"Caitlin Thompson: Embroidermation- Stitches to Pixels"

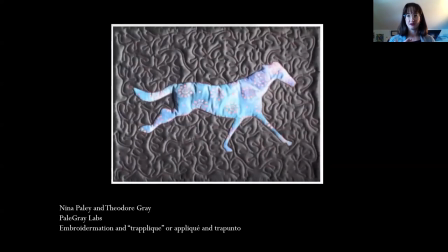19:24 so this is probably one of the first um animated gifs of an embroidermation that i saw and it it really inspired me because prior to this i always felt really disheartened by the disconnect between making an animation
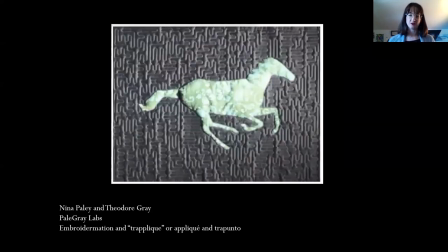19:42 and having people view it you know you could spend months working on something that someone might spend 25 seconds looking at and then once you've seen it you've seen it you never really get to look at it again so an animated gif is just a really pleasurable
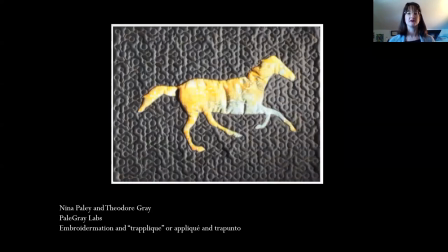20:00 way to spend a lot of time with with the animation
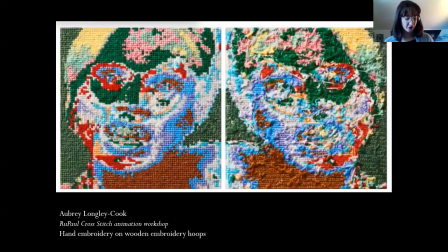20:06 another artist i was looking at at the time was Aubrey
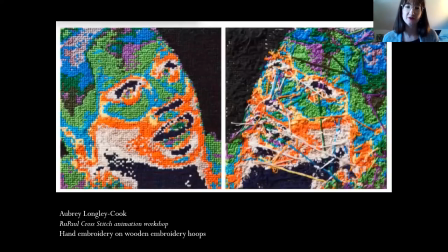20:12 Longley Cook, who I believe is from Atlanta.
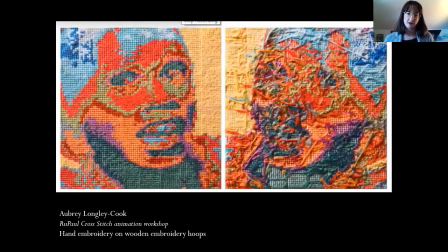20:16 And he works primarily with cross stitch and hand embroidery.
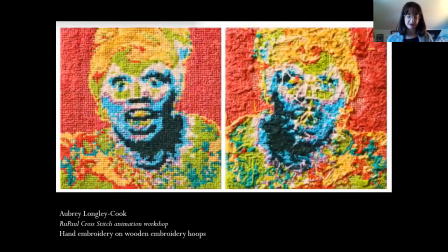20:22 So he utilizes the frame of the embroidery
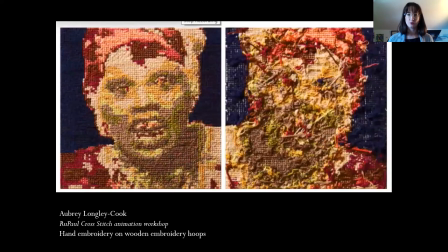20:28 and the surface and really translating pixels to stitches.
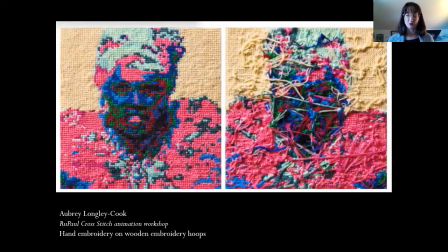20:34 So this is a embroideration created from a workshop that he hosted with where he had participants
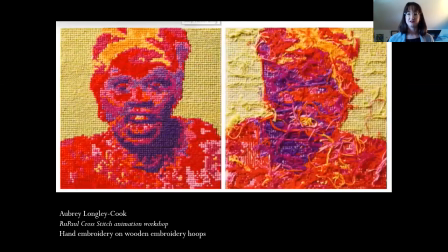20:41 each do a frame of this cross-stitch embroidery of RuPaul,
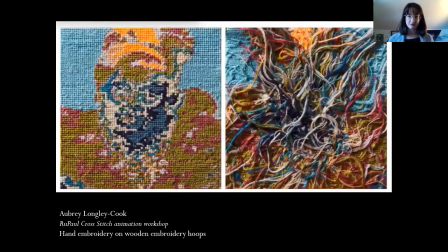20:47 the very famous drag queen. And he talks a lot about how shooting and
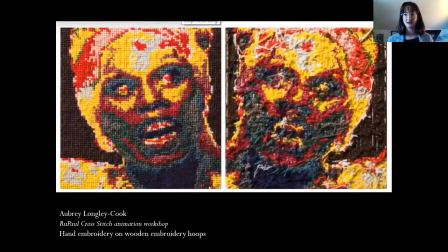20:54 filming the top side of the embroidery and on the right there you can see the underneath
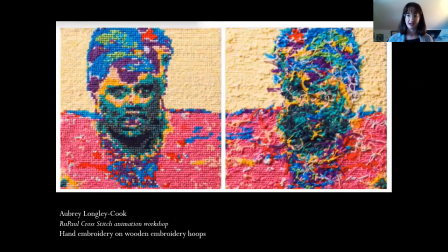21:00 side of the embroidery which is very tangled and kind of a little messy um so by shooting shooting the both top and underside of the embroidery the faces
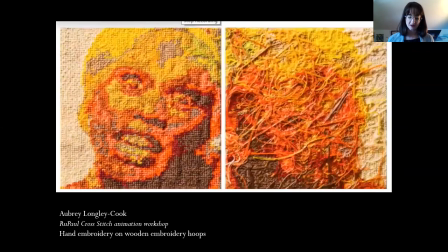21:11 of the drag queens um oscillate between the smooth contours
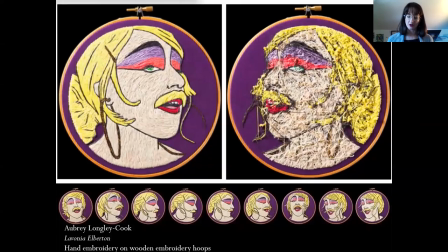21:16 of the stitched surface and the tangled raw outlines of the loose threads on the underside of
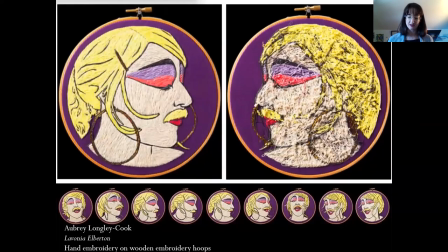21:21 the embroidery and he likens this to the outside inside animation
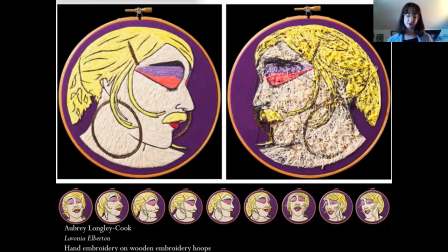21:27 reflecting the exterior and interior identities of the subject,
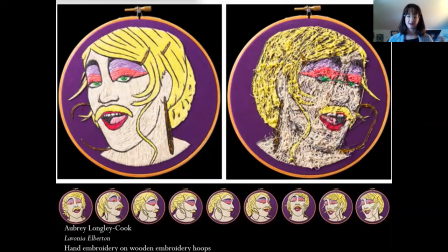21:33 while the threads continue this constant connection between both the top surface and the underside. Here he also really uses,
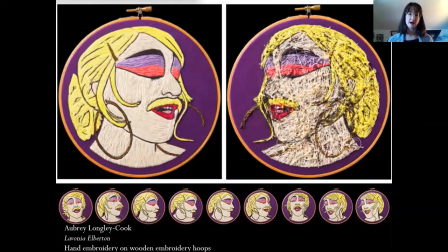21:42 I really like that he's used the embroidery hoop as the frame relating to the frame of the animation.
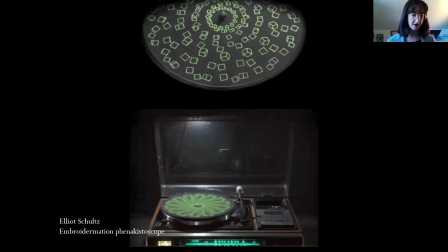21:54 and um lastly here of uh artists that i've been looking at elliot schultz i believe is from australia and he usually utilizes uh the device of the zoetrope to make these um beautiful embroidered pieces
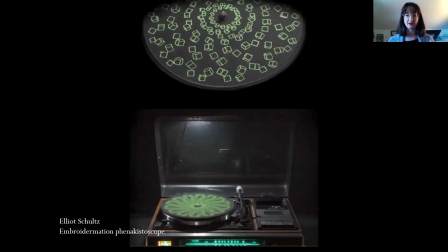22:11 so at the top you can see the animation and underneath is a picture of a turntable. So what he does is he plans out his embroidered circular frame, puts it on a record player,
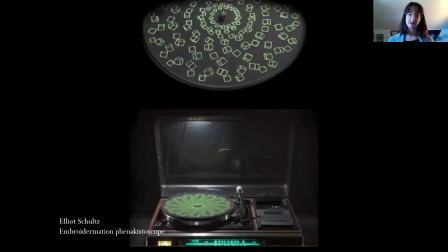22:27 controls the record player speed to the exact speed that he wants, and then he has a strobe light that flashes. So because the human eye sees about 60 frames a second, and animation generally is 24 frames a second or under it can be 12
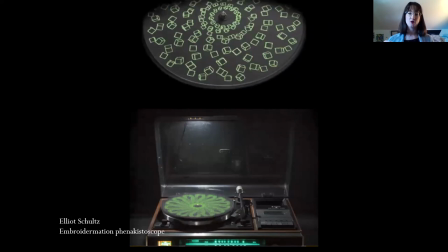22:46 frames a second or eight frames a second when you have the strobe light it interrupts our vision and it slows down our ability to see frames it's kind of like slowing down the aperture of your eye so in that way even if something is spinning very
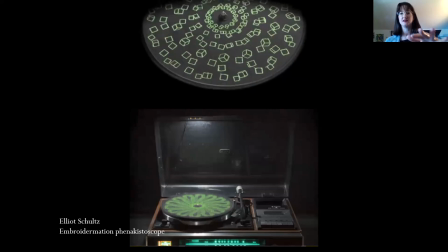23:04 fast when you apply a strobing technique to it it becomes animated it's a it's a it's a trick of the eye. So I really find these pre cinematic ways of animating very, very fascinating.